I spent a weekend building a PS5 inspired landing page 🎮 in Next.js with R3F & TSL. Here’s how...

What's up, guys? In this video, we're going to be going through quickly how I built this experience,
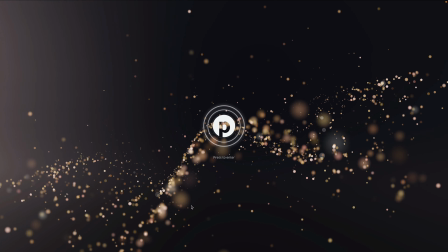which is a sort of landing page inspired by the PS5 loading screen.
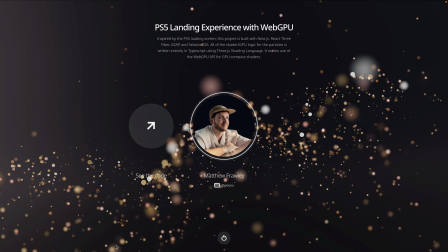It is all written in TypeScript using 3JS shading language, and the code is in the description.
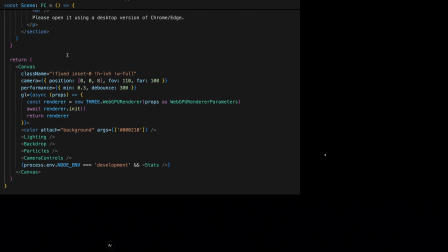First, we're going to check for WebGPU support, and if it's available, we set up our canvas using the 3 WebGPU renderer.
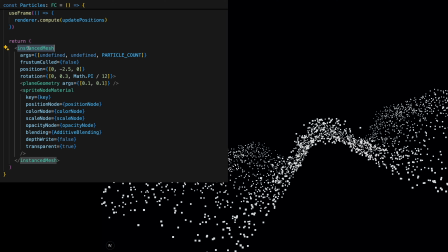Then we've got our particles. Initially, they're positioned on a sort of sine wave like this.
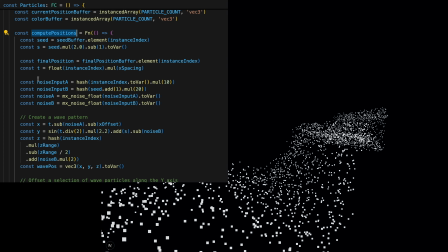And then what we're going to do is use the seed value for each of those to offset it along the Y.
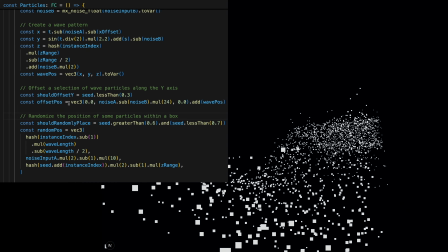So now what we have is a more organic flowing type wave.
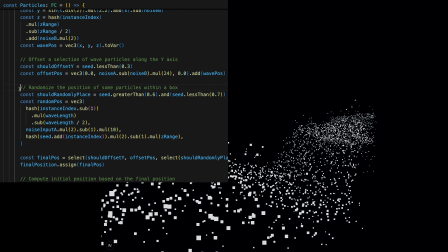And then we'll further randomize another subset of the particles.
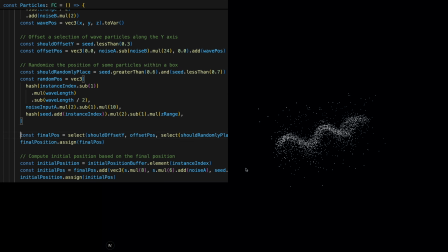So these ones are completely randomly positioned, and now what we have is our
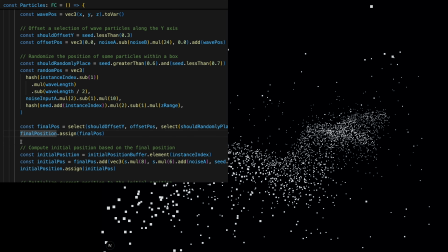set of final positions in the final position buffer.
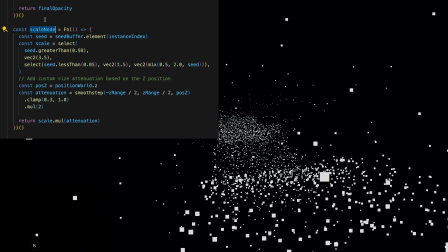Okay, onto the scale node next.
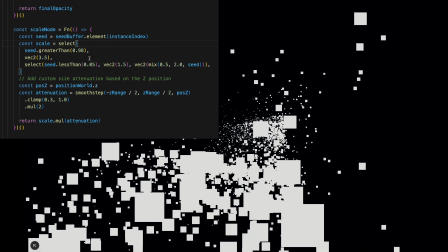So we're going to use the seed value to randomly scale these so that the points will vary in size,
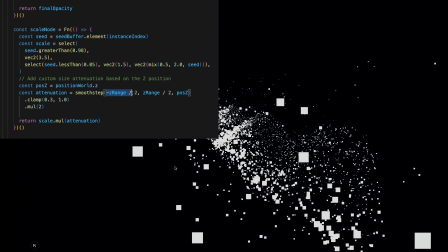but we'll also then add a custom size attenuation so that those that are nearest the camera have their random value multiplied even further,
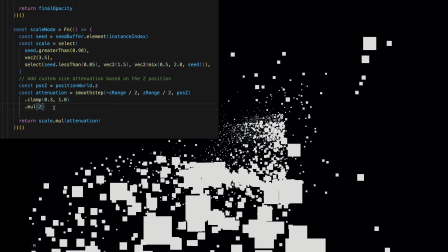so that gives the effect of those nearer being kind of much bigger and closer than they actually are.
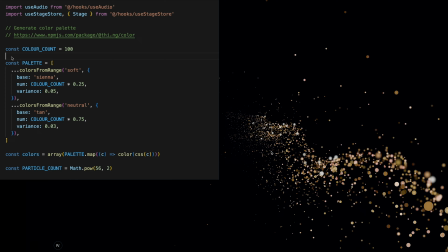So I've created a color palette from 100 random colors,
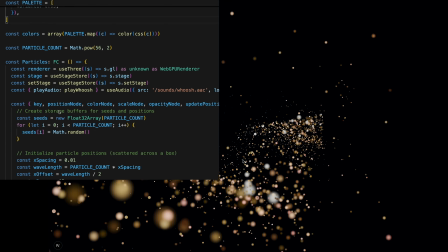and then these are assigned randomly in the compute color function.
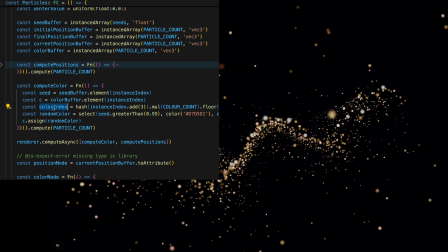So each particle has a different color, although some of them are white if they have a seed greater than 0.99. And then in the color node, we are also creating these circles.
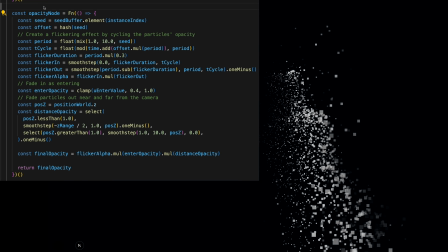Okay, onto the opacity node then. So this is doing a couple of things.
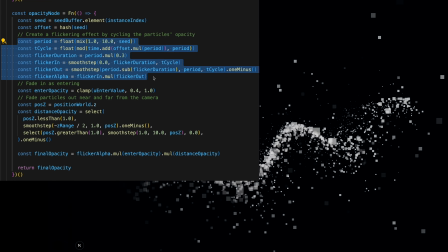It's creating a flickering effect by using the seed value to fade them in and out, and this gives them that sort of sparkle that you see here.
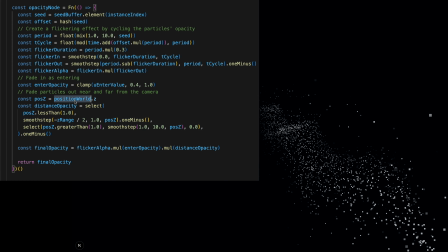It's also using the Z position of the point to fade them out the further they are away from 0. So imagine that 0 is our sort of central line. Those that are nearer the viewer and those that go off into the distance are faded.
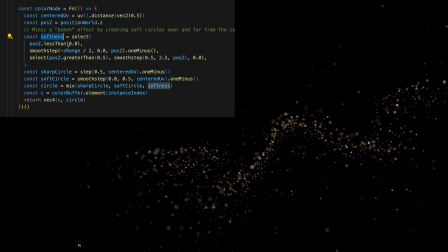Here we can see how the color node generating the circle is also mimicking this sort of bokeh effect, where those that are closer to the 0 on Z are much sharper like these here,
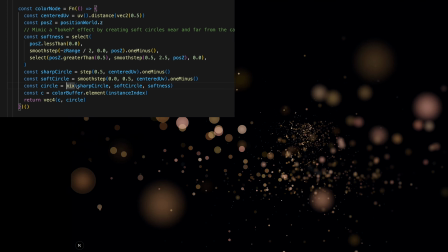and those that are further away appear blurred.
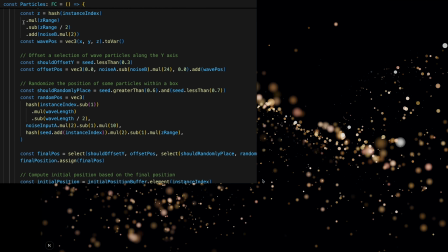Now that we're happy with how they look, the initial positions are set based off of the final position,
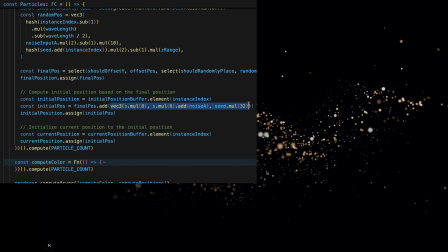and they're essentially pushed toward the viewer on the Z along with some random X and Y offset.
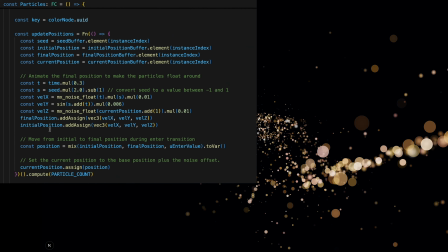And then the enter value is a uniform which transitions them from the initial position to the final position.
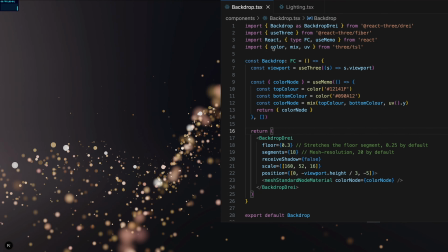Now I've added a backdrop imported from Dre, given it a color,
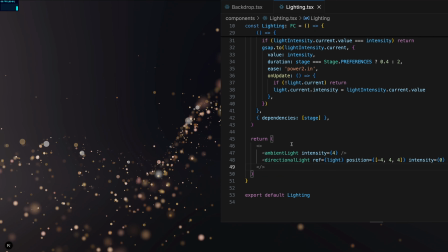and added a directional light pointing down, which adds some depth to the scene.
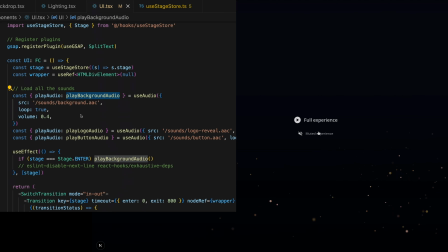Okay, onto the UI then. Because this experience uses audio, we need to get a button click from the user before we play any sounds.
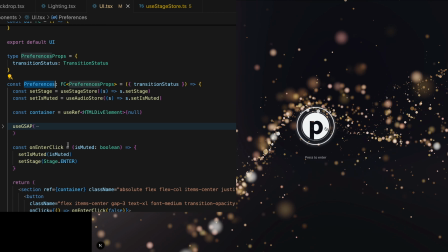So there's a preferences stage, then there's this brand stage and the avatar stage.
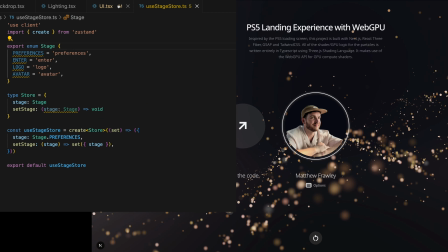All of those are held within a ZooStan store. The value of the stage is passed into a switch transition,
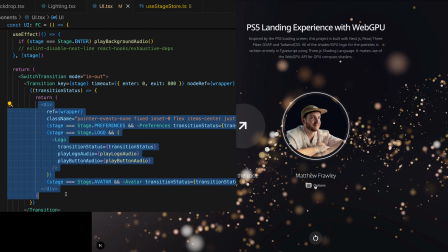which handles the kind of mounting and unmounting of the 3 UI stages.
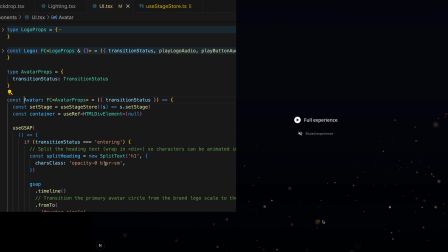We then use GSAP to animate all of those.
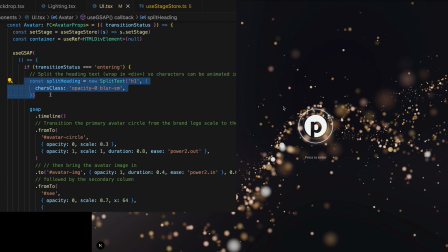I'm using the GSAP split text plugin for the nice heading transition, which we're going to see just here. Thanks for watching. As always, the code can be found in my GitHub.